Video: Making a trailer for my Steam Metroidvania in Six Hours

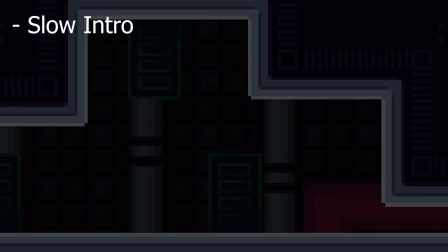[4:08]
The rough plan for the trailer was a slowish intro, some action, some funny shots, show the chase scene,
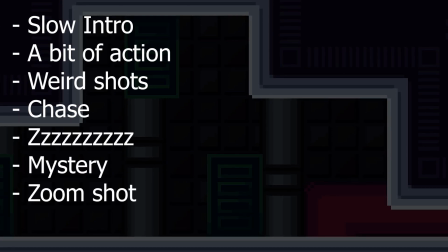[4:13]
story, a bit of mystery, rapid fire zoom out, sounds kinda weird, it'll make sense in a minute,
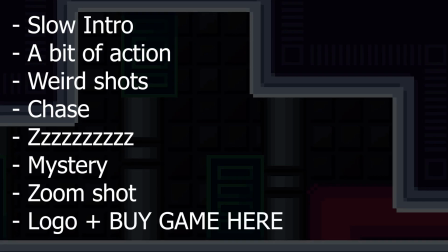[4:18]
cut to black, and then end on a music stinger with the game's logo, release date, and maybe a Discord link.
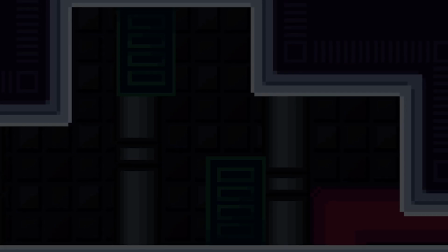[4:23]
That might sound pretty scattershot at first, but I've got a good reason for putting it in this order, and that's pacing. For this trailer I sort of tried to lay it out like a roller coaster with a bunch of sort of
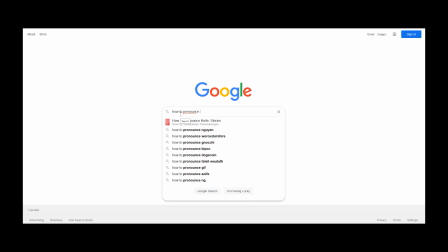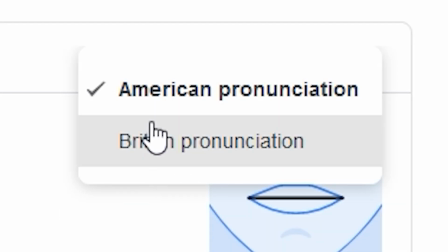[4:38]
you know, you can, if you go on Google and like Google how to pronounce something, you can switch between American pronunciation and British pronunciation.
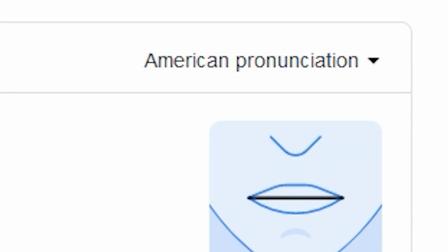[4:46]
American. What's the difference here?
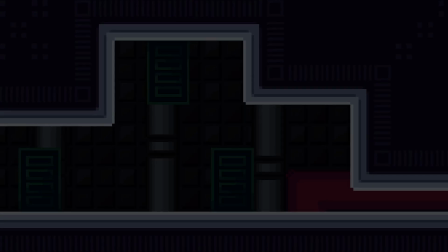[4:51]
Right, for this trailer I tried to sort of pace it like a roller coaster with a bunch of peaks and troughs.
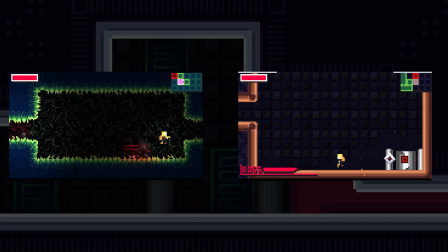[4:56]
Space out the interesting stuff, like the chases, action, and boss fight clips, so it stands out and the viewer has time to think about it during the slower sort of bits.
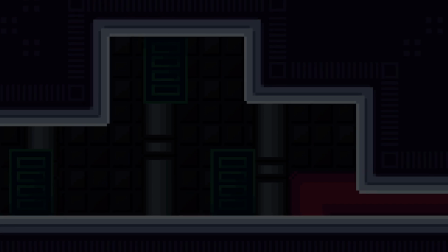[5:02]
For the slowish intro, I wanted to give some context as to where you were and why you're on this spaceship.
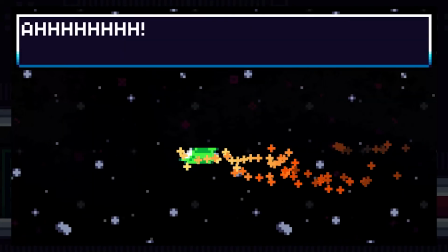[5:07]
It would have been easy to have a quick text blurb, but nobody likes reading. So instead I took a little bit from the opening cutscene of a ship crash and the main character lying on the floor to get the point across.
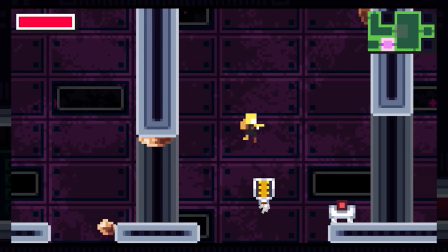[5:16]
Then we have a cut to the action bit where the player's doing a bit of platforming and sort of dodging enemies.
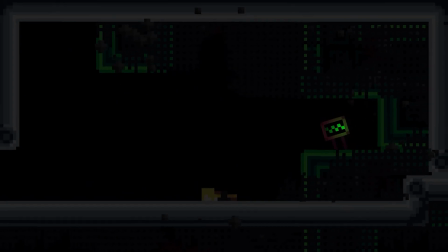[5:20]
It's very subtle, but the video actually does a small zoom in here to make the transition from player lying on the ground to player jumping a bit snappier.
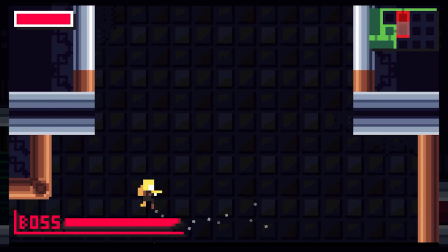[5:28]
I used some footage of some general platforming and fighting the first boss to show off the basic movement and shooting, sort of let the viewer get a feel for what kind of a game Cycron is,
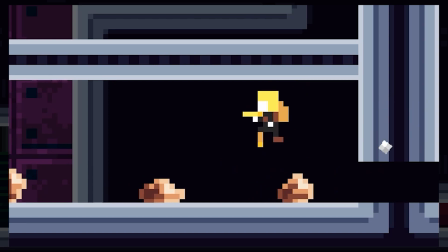[5:36]
at least as much as they can in the first 10 seconds. Then use that sort of silly shot of the player jumping over a bunch of the copper blobs. It's a small thing,
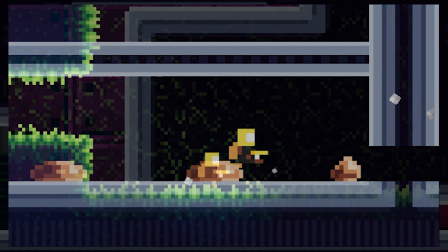[5:43]
but I smoothed the transition between these next two shots by roughly aligning where the player was on each frame and starting the zoom in the previous shot to match the new angle.
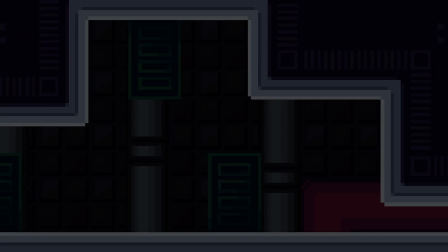[5:51]
And now it was time to convey a really important part of the game, these chase sequences.
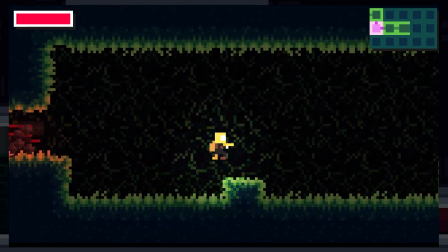[5:55]
Now, they're not super frequent, but they add a lot to the atmosphere, and I haven't seen one in a Metroidvania since Fusion, so I wanted to make sure that the viewer really focuses on this part.
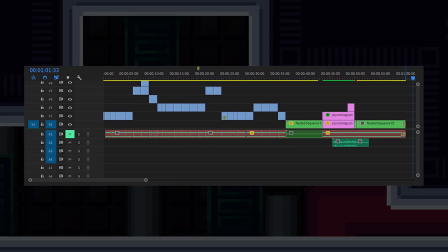[6:04]
The game sound is muted throughout most of the trailer, so to differentiate this bit,
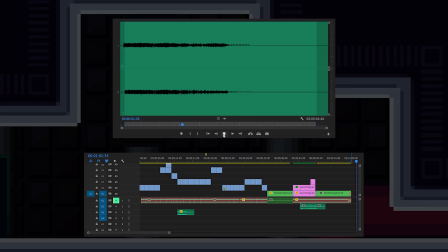[6:08]
I quickly dropped in one of the monster's roars to grab the attention and signify that this enemy is going to be a lot more of an issue than the copper blobs from earlier.
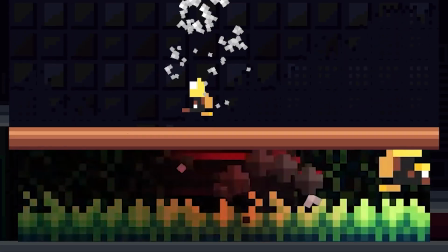[6:15]
There's also a very brief shot here of the player's weapon doing nothing to stop it, unlike the boss who clearly flashed earlier, to further underline that you should be running away.
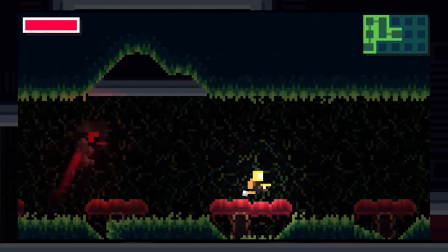[6:23]
This is then followed by several shots of the player running away. A fun sort of coincidence happened here while I was editing.
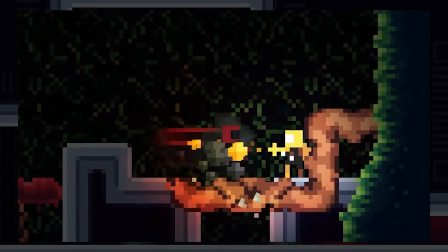[6:29]
The player's shooting, which is doing nothing, actually synced up to the percussion of the song.
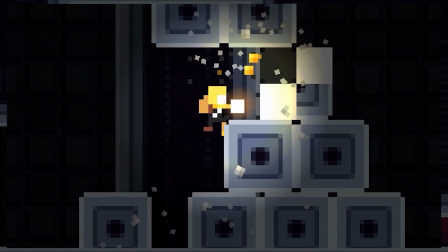[6:34]
The next few shots are a little calmer compared to the chase at least, and sort of gives the viewer some space to breathe.
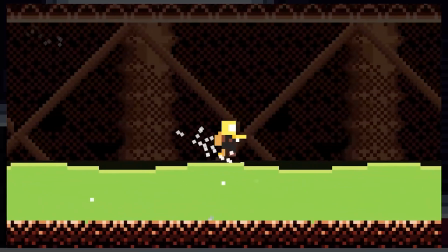[6:39]
You can see that aforementioned shot from a later area for visual variety, and the quick cutscene of the first boss tackling this door.
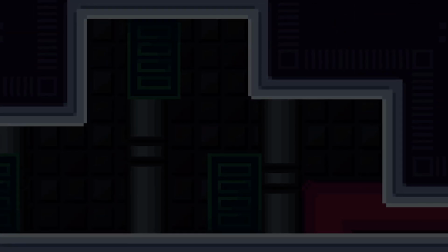[6:45]
And that's enough story for one day, so it was time to have some sort of mystery.
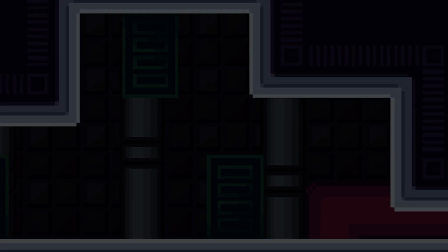[6:49]
I wanted to have the viewer see some more weird stuff that gets them interested in checking out the rest of the game, as well as show off a bit more of the game's atmosphere.
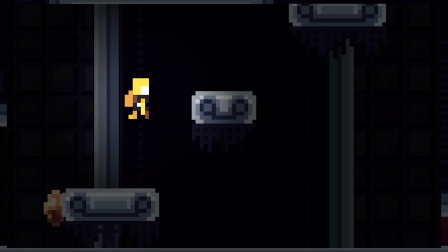[6:57]
So I chose this shot of the player climbing up this tall room in the dark with the camera pulled in really close to the frame to give a cramped feeling.
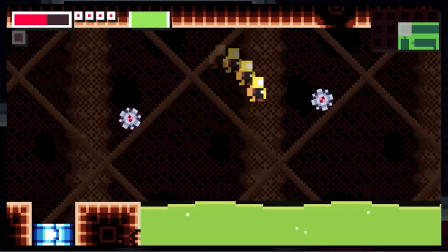[7:03]
And then I showed off a later area with some enemies and a strange thing which looks like it might be a weapon.
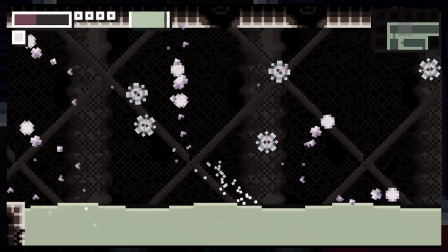[7:08]
This hopefully gets the viewer asking questions like, what's all of this and where can I see more of it? The answer to both of these being the game's Steam page, nudge nudge.
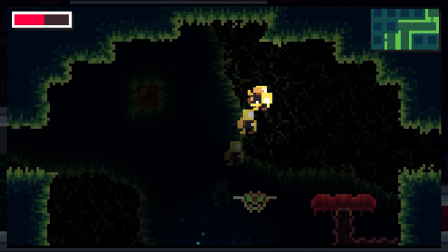[7:15]
There's also a quick shot of the player doing some more weird stuff with some very subtle colored lighting.
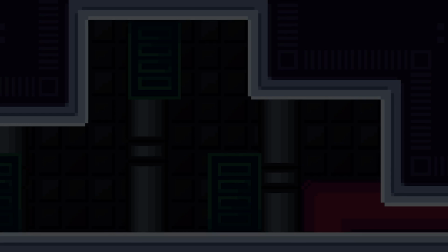[7:20]
And now it was time for the final part of the trailer, the rapid fire zoom shot, which I said would make sense later. In the track I chose for this trailer, there's a bunch of fun stabs near the end that I thought would be really cool to cut a montage to.
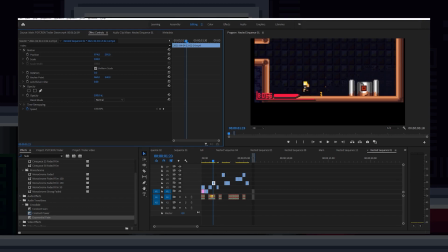[7:33]
This was actually one of the most time-consuming parts of editing the trailer because I basically had to
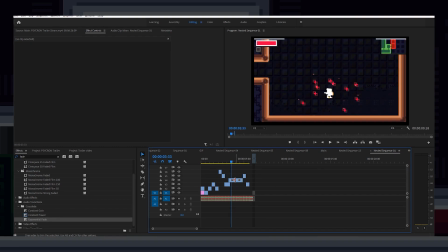[7:38]
run through all of my footage again and search for shots that were fairly action-packed that I hadn't used earlier.
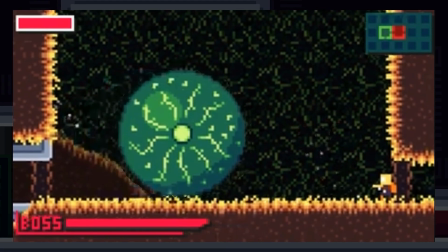[7:43]
At first I just grabbed some older footage that I recorded to show off features to Henry and just hoped that nobody would notice they were at a significantly lower resolution and frame rate.
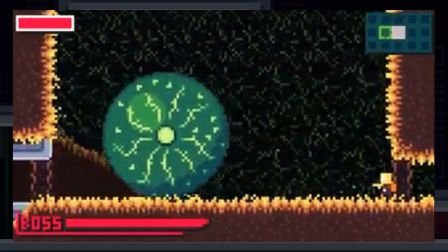[7:52]
Unfortunately, everyone I showed the trailer to did notice, and I had to go back and re-record those.
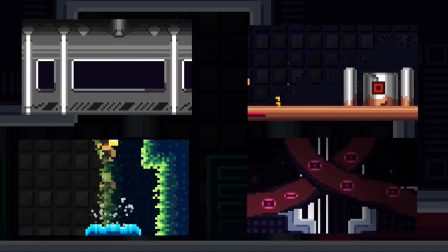[7:57]
This section was also good for focusing on some of the smaller details which didn't really fit in elsewhere in the trailer since the screen starts so zoomed in and pulls back across multiple shots.
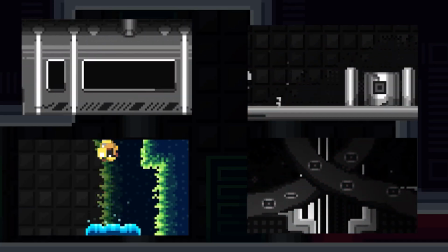[8:06]
It made it really easy to focus on specific elements like some of the fun particle effects and some of the bosses in more detail without giving off too much what they're about.